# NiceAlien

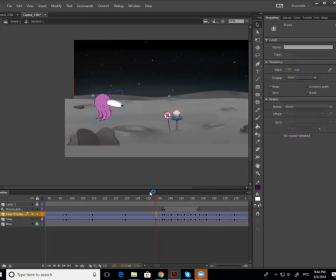Где-то у нас получится 165, здесь мы сделаем 162. Теперь вот здесь мне нравится вот это вот замедление, но его недостаточно.
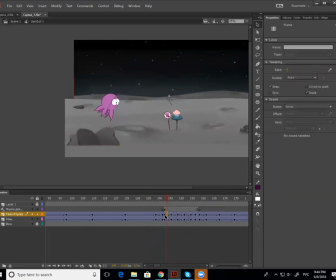Да, вместо вот этих вот всех кадриков, которые у тебя здесь, я хочу еще одно замедление. Да, перед тем, перед марш-броском, перед тем, как его выкинет вверх. Поэтому то, что мне нужно, чтобы он прошел еще дальше, еще больше растянулся. Окей?
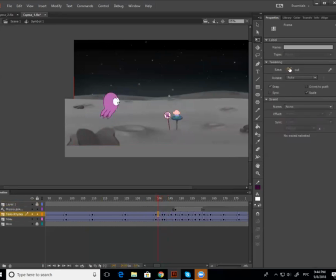И то же самое здесь.
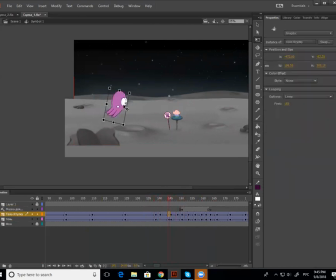Задерживаю движение перед тем, как он начнет двигаться вверх.
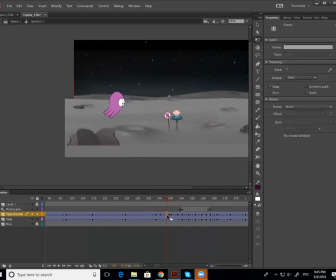Еще немножко. Остановочку. Теперь вот здесь мне очень нравится, как он идет вниз. Мне недостаточно того, что он делает. Я хочу еще замедлить это движение, а потом пустить его вверх.
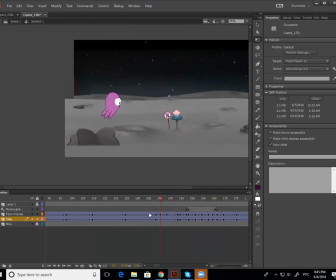Вот, сейчас хорошо. Вот здесь вот только, чтобы он щупальцами не шевелил. Знаешь? Mm-hmm. Теперь, когда он прыгает вот тут, мне нравится, что ты его так сильно растягиваешь.
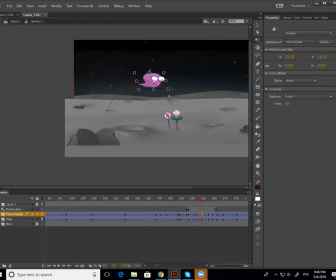Опять же, да? Он наоборот, он здесь будет наиболее походить на себя. Да, и где-то вот в этом кадре он действительно замедлится, и замедлится значительно больше, чем сделал ты. Да, и затормозит. Раз.
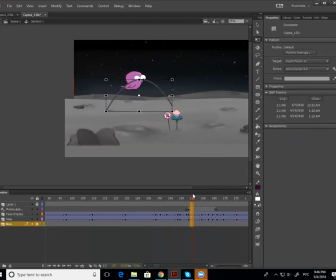Здесь этого всего не будет. Окей. Его пока поставлю на single frame, потому что я не услежу за тем, что у тебя там происходит. Мне очень нравится вот разворот, который у тебя тут начинается. Поэтому можно было потом бы его развернуть, да, очень плавно и красиво.
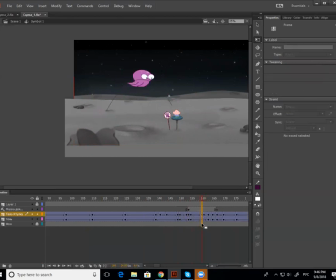Теперь пока он здесь будет опускаться, он приблизительно вот с этого места начнет сначала медленно опускаться. Да? Подумай, что он сначала начинает медленно опускаться по направлению, как будто бы он в свободном падении.
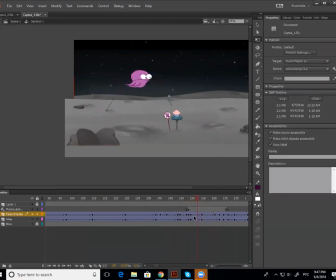Потому что когда мы прыгаем наверху, мы как будто в свободном падении. А потом мы резко падаем. Туда, куда мы хотим прийти.
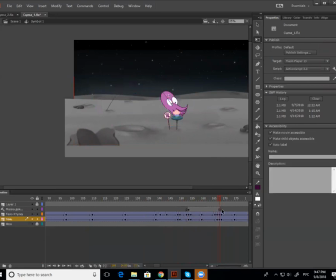И когда мы падаем, мы сначала должны пройти вниз. Так ведь? Угу. По инерции, продолжая движение. Ну, что-то овершут, что-то вроде овершута получится. Ну, как бы. Да.
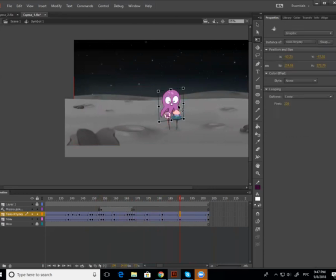Потом поднимемся назад, но не остановимся, как куклы посредине, а продолжим свое движение вверх. Угу. Видишь? Теперь смотри, что у нас получилось. Первую сценку мы с тобой, в общем-то, поправили.
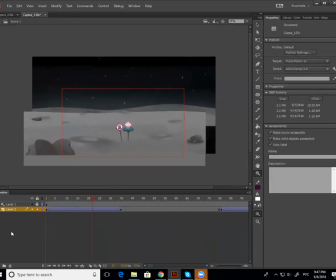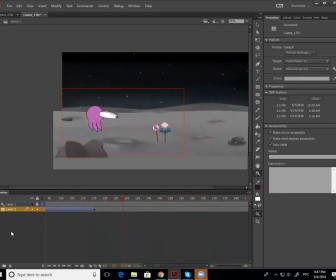Теперь вот здесь, когда он прыгает, да, камера